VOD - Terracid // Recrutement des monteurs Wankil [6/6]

Donc c'est bien, mais il faudrait un peu plus d'expérience, je pense, pour ou revoir la maquette, je sais pas, ou se dire, ok, je me mets d'un point de vue externe, qu'est-ce que je pourrais apporter de plus à cette maquette. Mais si ça peut le rassurer, c'était un bon montage. Pas le niveau, parce que,
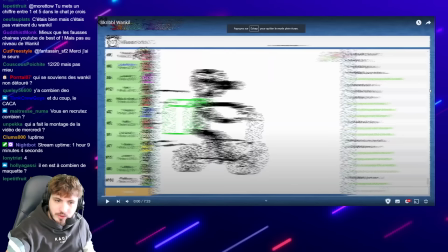(62:28)
ben voilà, on a vu précédemment ce qu'on attend sur la One Kill Corp, mais bon montage quand même.
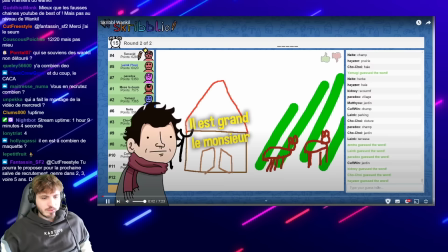(62:38)
On passe sur Scribble.io.
Il est grand le monsieur.
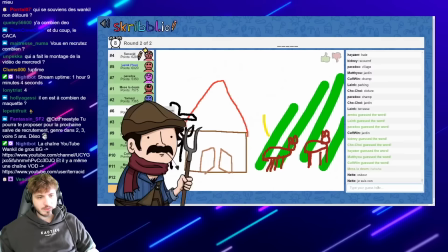(62:46) Par rapport à la maison, oui, il est un peu grand.
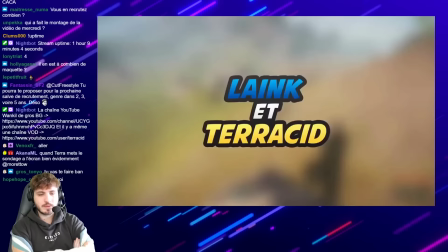(62:51) J'ai un chapeau de la taille d'un bœuf.
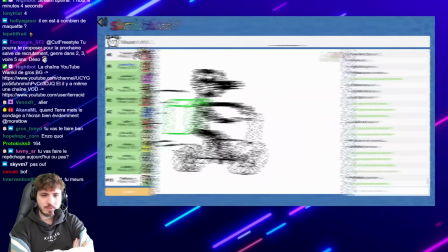(62:59)
Beaucoup ont ce problème de pas savoir choisir l'intro ou de pas la gérer comme il faut, malheureusement.
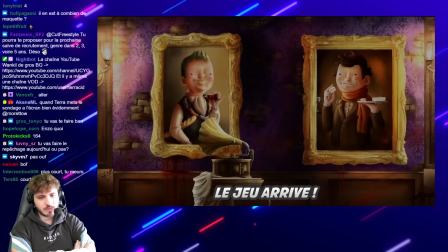(63:06) J'espère qu'il y a une limite par contre de joueurs. Ouais, c'est ça en fait. Attends. Parce que.
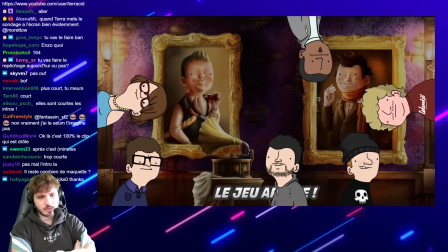(63:12) Je le drop, je vais voir. Mais. S'il y a masse de gens, ça. Wow! Wow!
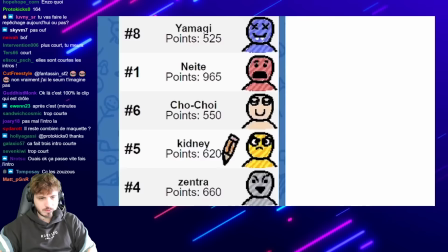(63:18) Il va y avoir une limite de toute façon. Ça va s'arrêter. C'est bien fait en tout cas. Ah.
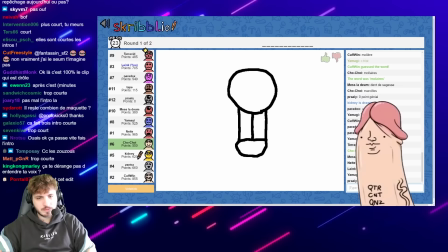(63:26) Oh. Non, mais va te faire foutre, Chauchois là. C'est un énorme sexe.
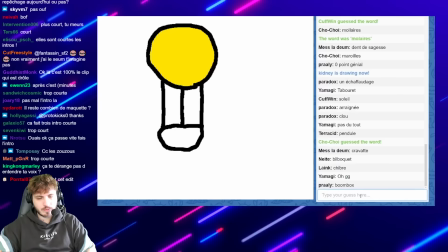(63:34) C'est un sexe bien large là. C'est tout ce que c'est. Il y a une gigaboule. Ah!
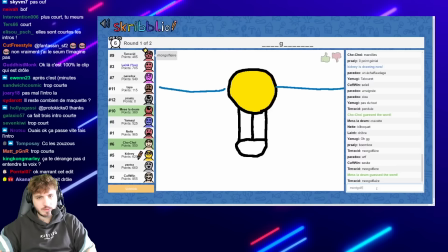(63:39) Je suis en train de m'imaginer des trucs en relief et tout, je suis loin. Comment ça s'écrit cette merde?
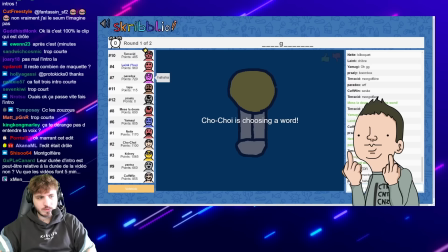(63:51) Mon fils de pute! Il y avait un putain de tête de merde!
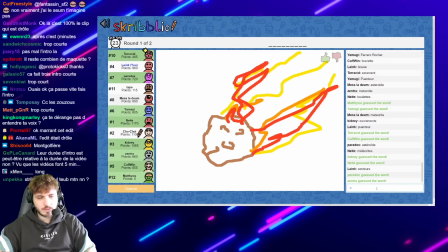(63:57) J'ai donné la réponse à tout le monde et j'ai même pas eu le point! Tu me l'as tellement donné, putain! C'est une boulette de bolognaise, Thomas.
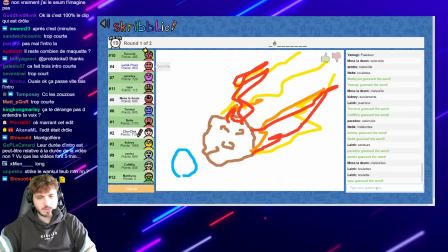(64:05) Attends, elle est très piquante. C'est quoi des boulettes? Attends, va aller vous faire enculer.
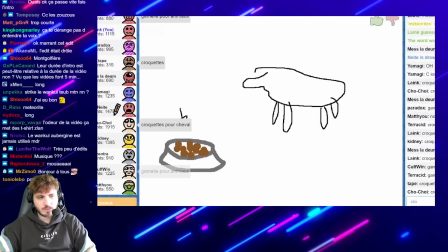(64:14) Vous avez mangé de boulettes de bolognaise bien piquantes. En plus j'ai tapé boulettes, j'étais trop content. Calme de centre.
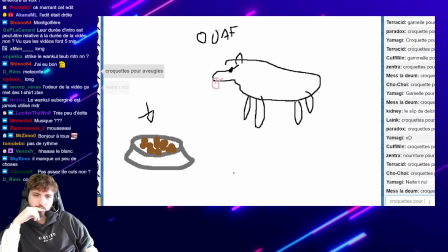(64:25) Bah c'est un chien. Croquettes pour chien. Bah oui, c'est des croquettes pour chien, qu'est-ce que tu veux que je te dise?
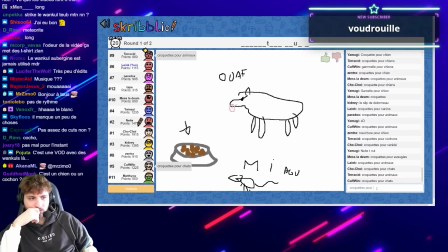(64:34) Miaou.
Il y a des longueurs qui traînent.
Hein. Pour animaux. Ouais, c'est pas croquette pour animaux, donc c'est quoi? What the fuck? Ouais, c'est... pour.
En fait, il y a des séquences trop longues animaux, et.
J'ai déjà mis.
C'est. En fait, je vous montre. Encore une fois, c'est pour vous montrer que vraiment je fais pas référence à des choses que je n'ai pas dites pendant le recrutement.
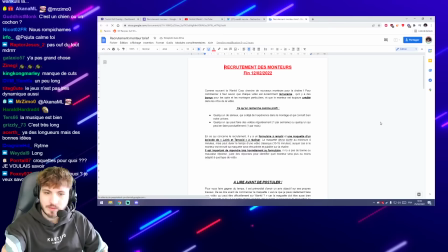(65:01)
À chaque fois, je suis obligé de. Retourner sur le tweet d'annonce parce que j'ai paumé mon document où j'expliquais les choses.
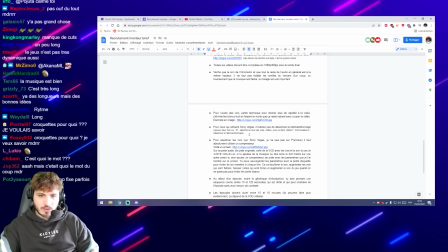(65:09)
Mais en gros, je l'ai précisé dans le dossier, dans la fiche de recrutement.
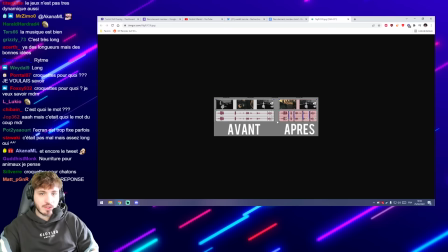(65:17)
Pour l'audio des voix, petite technique pour donner plus de rapidité à la vidéo, j'élimine les blancs tout en faisant en sorte que ça reste naturel sans couper.
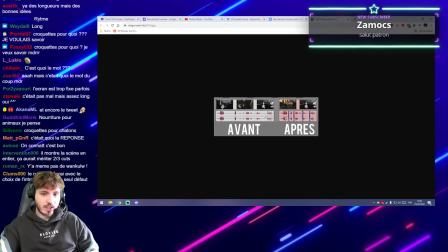(65:24)
Exemple en image, j'ai donné un exemple de. Voilà. En gros.
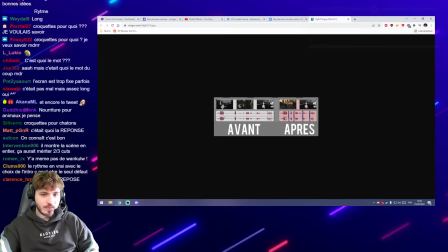(65:30)
Pour que vous compreniez, là, ce que je regarde dans la VOD, c'est ce qu'il y a à gauche. Ce qui est à droite, c'est ce qu'il faudrait faire. Et à gauche, c'est ça.
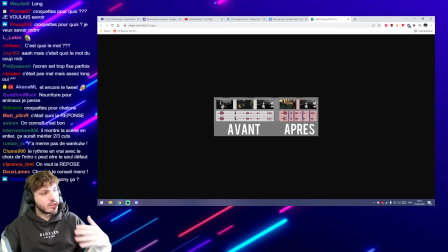(65:40)
C'est pour ça qu'en fait, on sent des longueurs et que quand je faisais des montages des linquetaires acides et que j'avais donné cette directive au monteur, c'était que pour pas que vous sentiez les choses passer ou qu'il y ait des
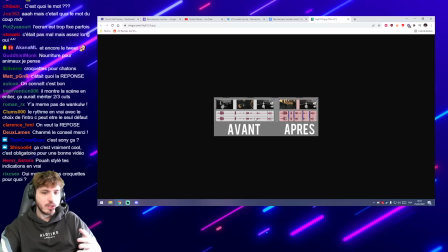(65:49)
rythmes, j'ai éliminé les blancs, mais sans que ça fasse comme si on disait une phrase trop rapidement.
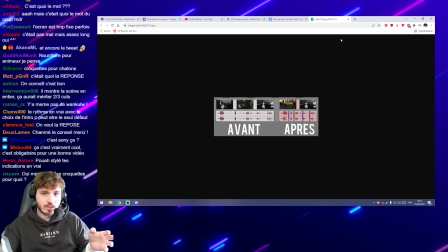(65:54)
Donc en gros, tout ça, tous ces petits blancs éliminés, ça donne quelque chose de rapide et dynamique.
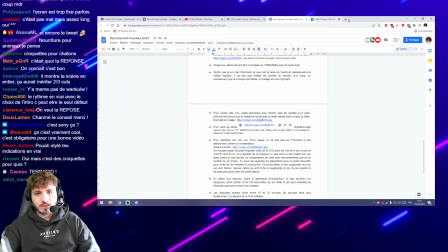(65:58)
Et c'était vraiment un truc qui tombe sous le sens quand on fait du montage.
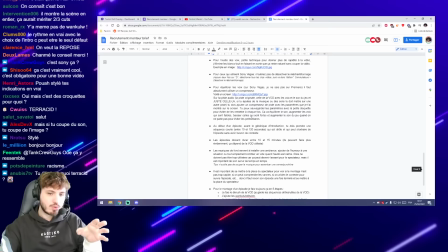(66:03)
Mais que j'ai quand même précisé parmi les astuces importantes à faire pour un épisode de la catharsis. Toutes ces astuces importantes étaient. Fallait les respecter pour en faire un épisode parce que c'était vraiment la base.